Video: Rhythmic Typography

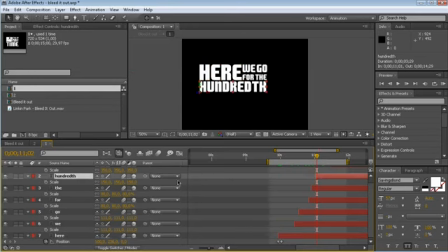and I want the word 100 to fly in from the back. So I'm going to set the keyframe for position,
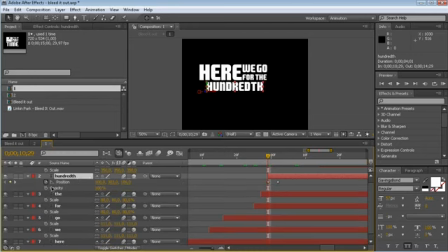just move it back. I also want it to fade in, so I animate the transparency, the opacity.
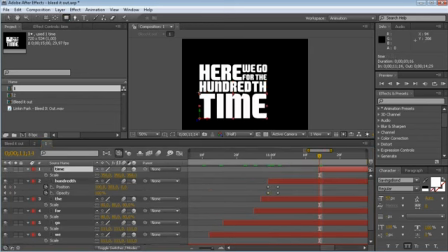And I'm going to animate the time too, and choose the mask tool because I want to animate the mask on the word time. So let's set a keyframe for the path.
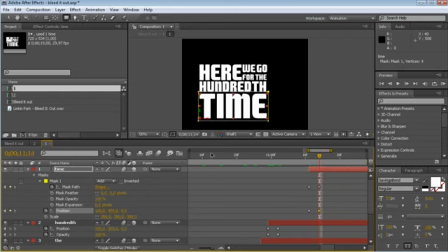And what I want to do is to make the time word seems like it's coming from the back of the 100.
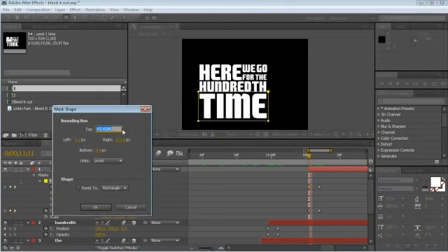So let's take the bottom value to the top value.
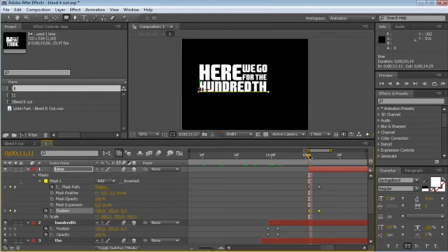Move the position up. Oops. This one, the first position. Move them up. And here we go.
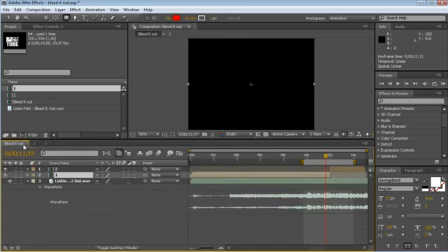Pretty cool effect, eh? Let's look.
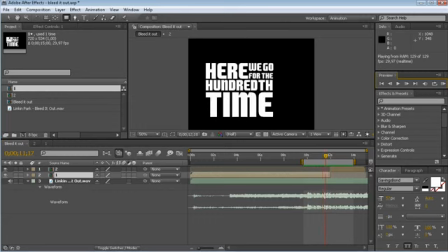Yeah, here we go for the 100 times. Looking pretty good. So, next step in this tutorial is to start animating with the camera.
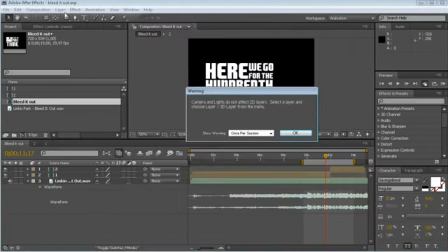So, new camera, 35mm, oops, no 3D layers in the composition.
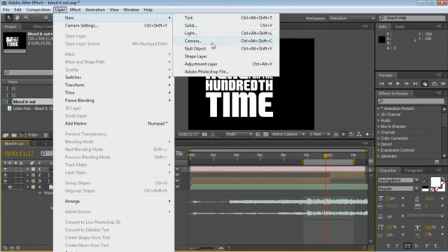Just turn into 3D. I'll use the null object as a camera controller.
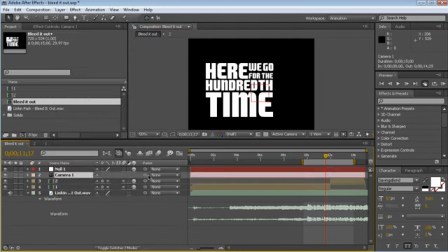Parent it.
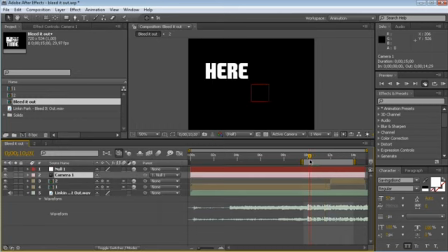What I want to do is to start with the camera on the word here.
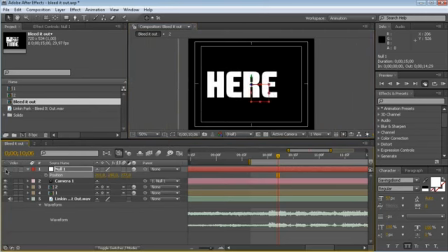Zoom in to the word. Set the... right. Keyframe. And move there.
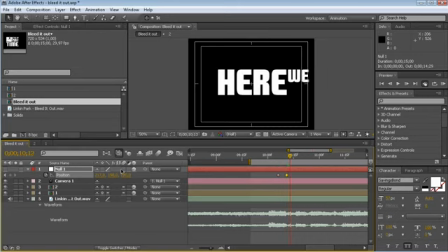See the word we. And just set the key. And what I want to do here is to zoom in on the word we.
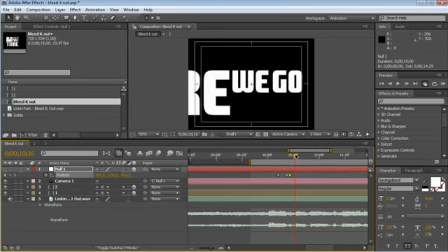We. There we go. And when the go comes up, I want it to make, I want to have the focus on we go. So center these two words.
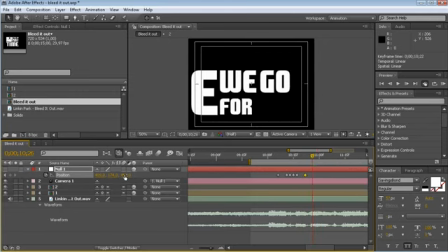For the, just going to zoom out a bit. And when the 100 comes, I want to zoom out again.
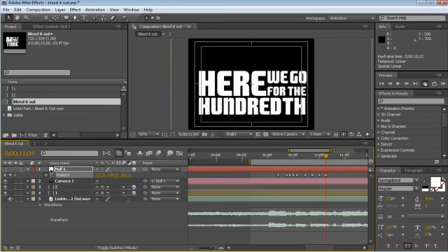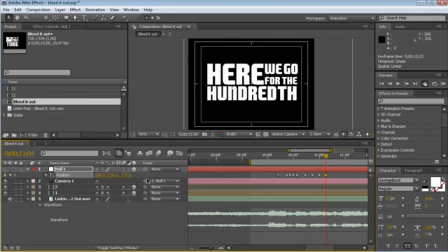Center it.
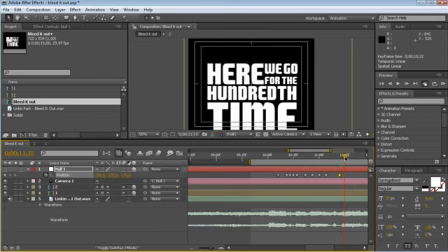And we'll do the same thing here. When the time comes, we want to zoom it out so we can see the whole text.
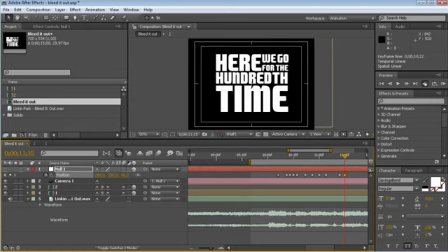Center it. Let's preview. Looking good. And let's preview this with motion blur.
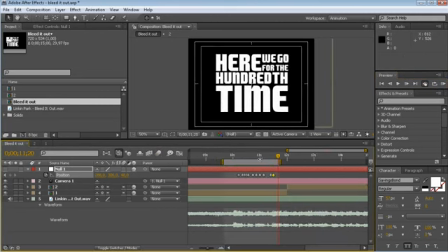Even better. So what I want to do now is to make an pretty cool transition to the next sentence, and I want to do that by zooming out with the camera, and we're going to position this next sentence